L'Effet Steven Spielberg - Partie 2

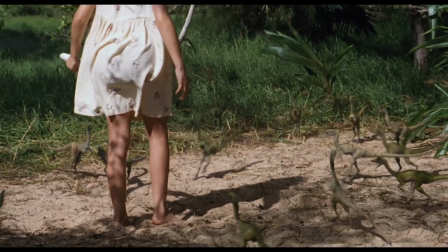On a notamment les combes Soniatus, en 3D sur les plans larges, et des marionnettes manipulées par des baguettes pour les plans très rapprochés,
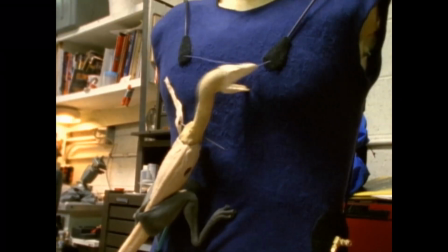ou même par des câbles à distance quand ils sont agités. Des câbles ensuite effacés.
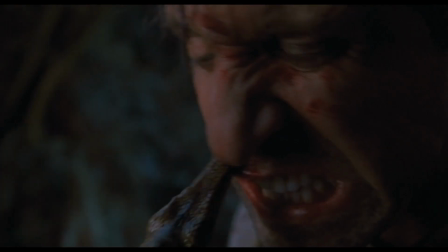Parfois il s'agit même de l'acteur qui les tient et les anime lui-même comme sur ce plan.
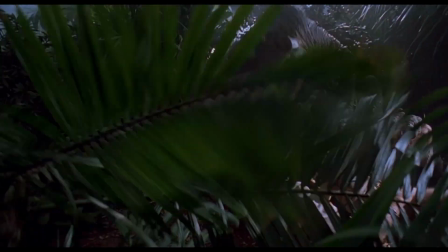De la même manière que sur ce plan du premier film, avec une marionnette de Raptor manipulée par l'acteur et un opérateur hors champ pour les mouvements de tête.
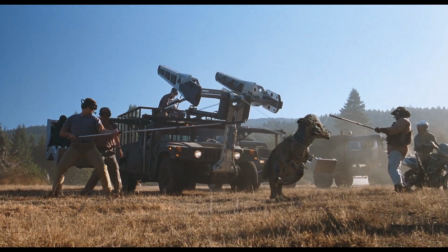On a également toute la séquence de la chasse, avec certains animatroniques qui s'intègrent pour seulement quelques plans.
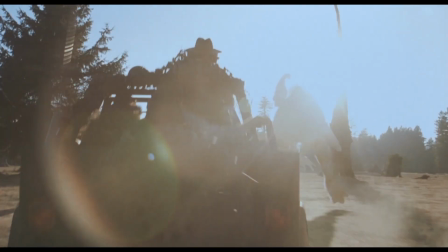Une séquence qui montre que les dinosaures 3D peuvent être intégrés avec une caméra très dynamique.
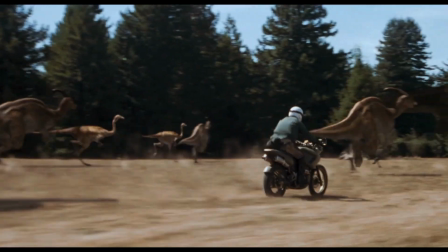La caméra peut désormais se permettre d'être beaucoup plus tremblante, être portée, donc plus réaliste on va dire que dans le premier film, où les mouvements de caméra étaient déjà présents mais forcément plus sages.
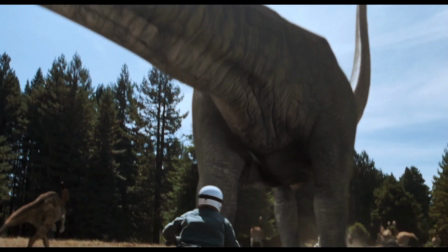C'est principalement sur cet aspect que les VFX évoluent par rapport à Jurassic Park, sachant que l'effet de surprise n'est plus là.
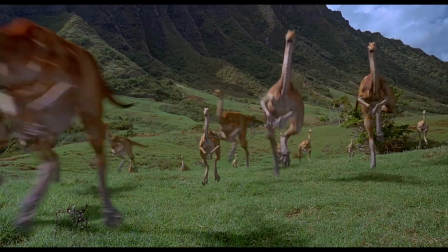Il y avait toutefois des mouvements de caméra impressionnants pour l'époque en 93, nécessitant pour la 3D de faire ce que l'on appelle le match moving,
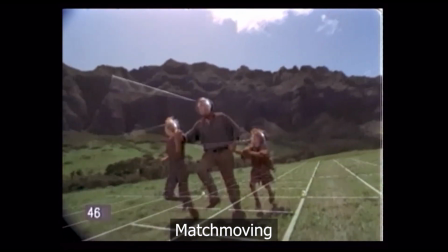c'est-à-dire le tracking pour analyser le mouvement d'une caméra et le répercuter dans une scène 3D.
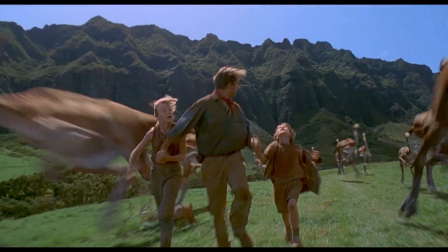Comme dans les plans avec les Gallimimus par exemple, où il faut évidemment que leurs pattes touchent le vrai sol au bon endroit au bon moment, malgré le mouvement de caméra.
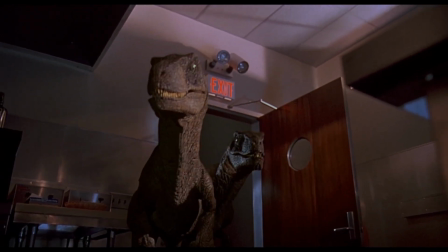Après la séquence des raptors dans la cuisine de Jurassic Park, nous avons la suite dans le village abandonné à la fin du monde perdu.
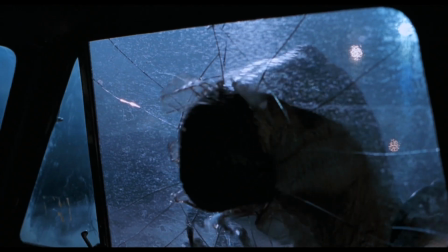Pour le coup, le mélange réel-virtuel est toujours d'actualité, mais plus orienté action que suspense.
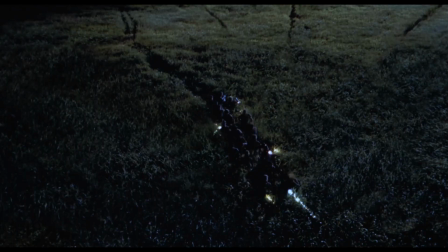Un peu plus tôt, pour introduire les raptors, on a un super plan en plongée où les créatures tracent des chemins dans les hautes herbes.
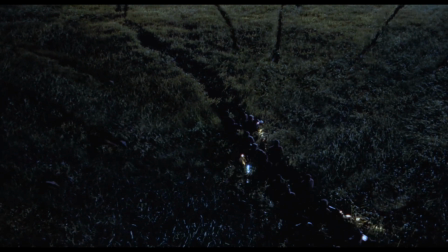En réalité, les chemins sont déjà entièrement tracés, mais les raptors sont en 3D. Au compositing, ils placent de l'herbe sur les chemins avec un masque animé pour les révéler, exactement comme pour les fractures de la vitre.
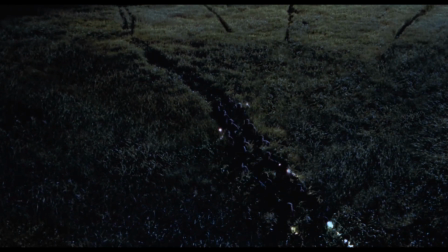Et le mouvement de caméra est sûrement rajouté par la suite.
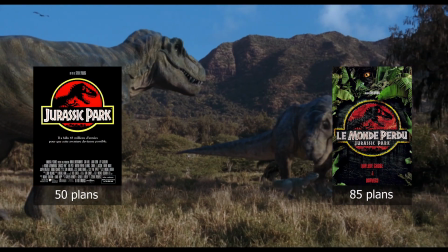Le monde perdu compte 85 plans truqués par ILM, contre 50 pour le premier film.
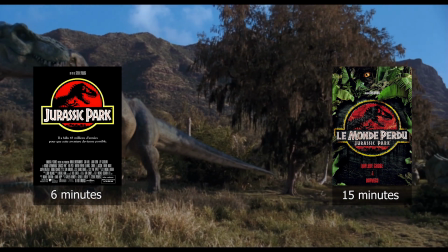Il y a seulement 15 minutes de dinosaures virtuels, contre 6 minutes pour le précédent.
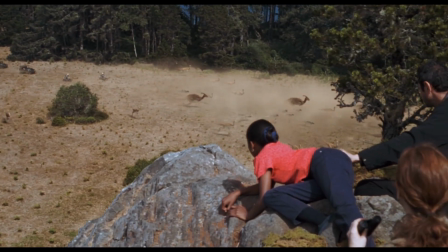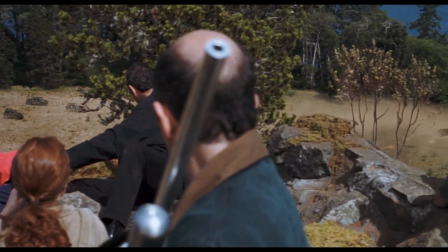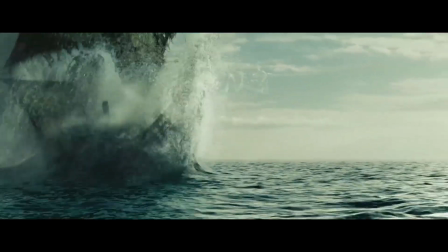Les années 2000 représentent pour moi, en matière d'effets spéciaux, l'âge d'or de l'équilibre technologique.
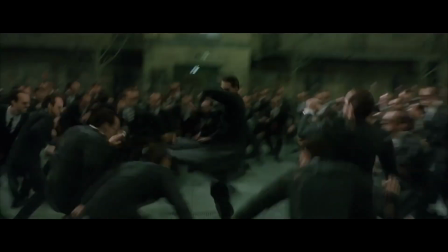Une époque où l'image de synthèse devient exponentiellement plus performante d'année en année, en restant constamment en pleine ébullition.
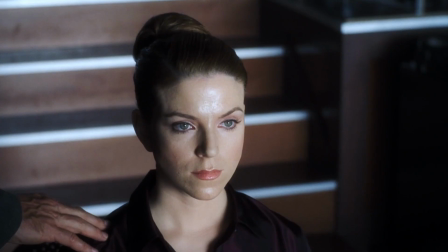AI Intelligence Artificielle sort en 2001 et mélange astucieusement maquettes, animatroniques et CGI.
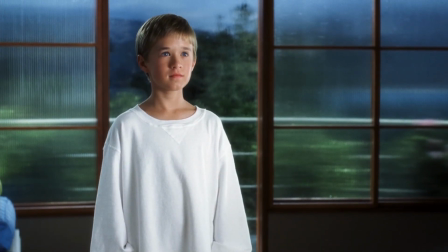Pour le petit garçon, David, Spielberg et Kubrick envisageaient pendant le développement du projet dans les années 90 que son visage serait entièrement
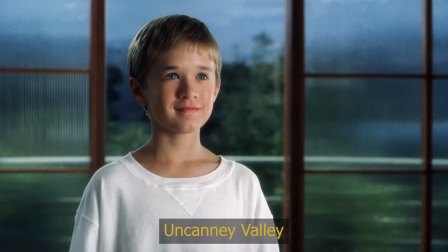réalisé par ordinateur afin d'obtenir le concept même de la Uncanny Valley où l'on sent une synthèse ultra réaliste mais pas suffisamment pour sembler réelle.
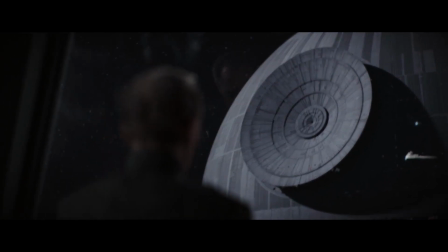Un effet que l'on pourrait tout à fait réaliser aujourd'hui mais qui, en 2000, s'avérait impossible.
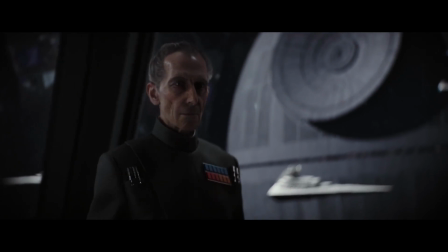Les visages virtuels photoréalistes faisaient encore trop artificiel à cette époque.
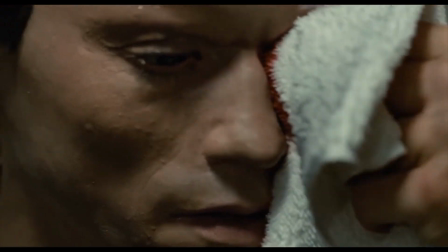Le visage animatronique est aussi envisagé, mais ne serait pas non plus assez réaliste, notamment au niveau du regard.
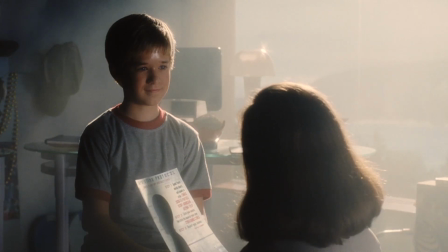C'est au final un jeune acteur qui incarne le personnage, avec une bonne interprétation, un bon maquillage, et ses clignements de yeux effacés sur une quinzaine de plans.
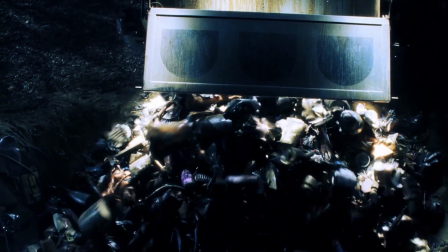Les robots dans le film sont pour beaucoup des animatroniques ou marionnettes manipulées sous le plateau.
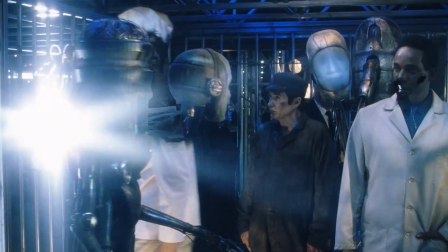Dans cette scène de foire à la chair, il y a une vingtaine de marionnettes animées par 46 personnes.
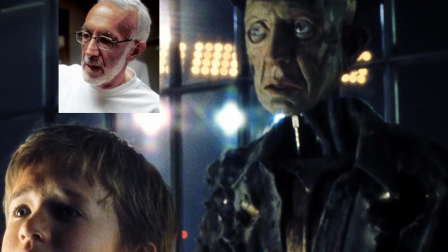D'ailleurs, le visage du garde de sécurité est basé sur celui de Stan Winston, car après les animatroniques des Jurassic Park, son studio est à nouveau à l'œuvre sur ce film.
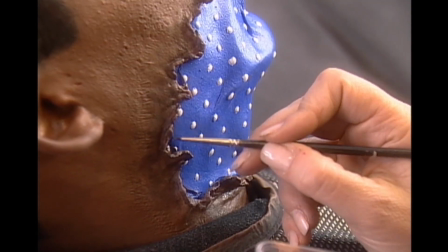Il y a également des acteurs avec des prothèses bleues ou vertes pour effacer des parties de leur corps.
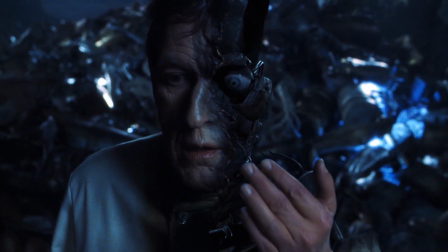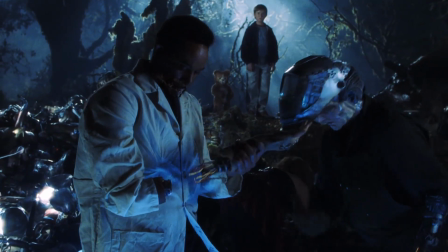Pour les robots, il y a également des personnes handicapées, notamment amputées, comme celui-ci par exemple.
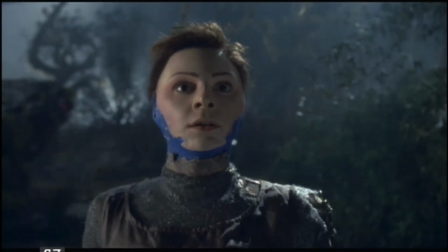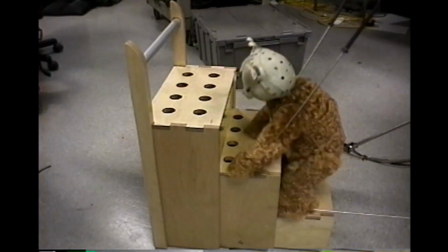L'ours Teddy est une marionnette, soit animée par 6 personnes avec des baguettes pour être le plus dynamique possible,
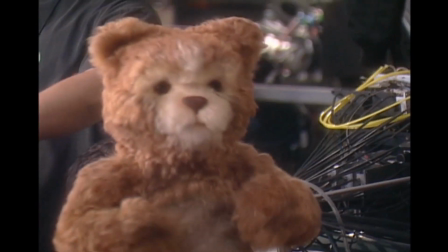soit télécommandée,
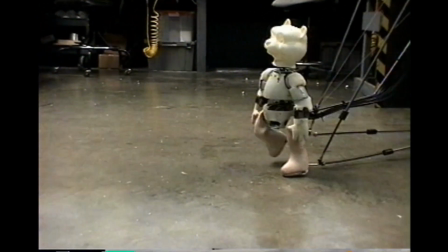soit avec des baguettes accrochées au pied du marionnettiste.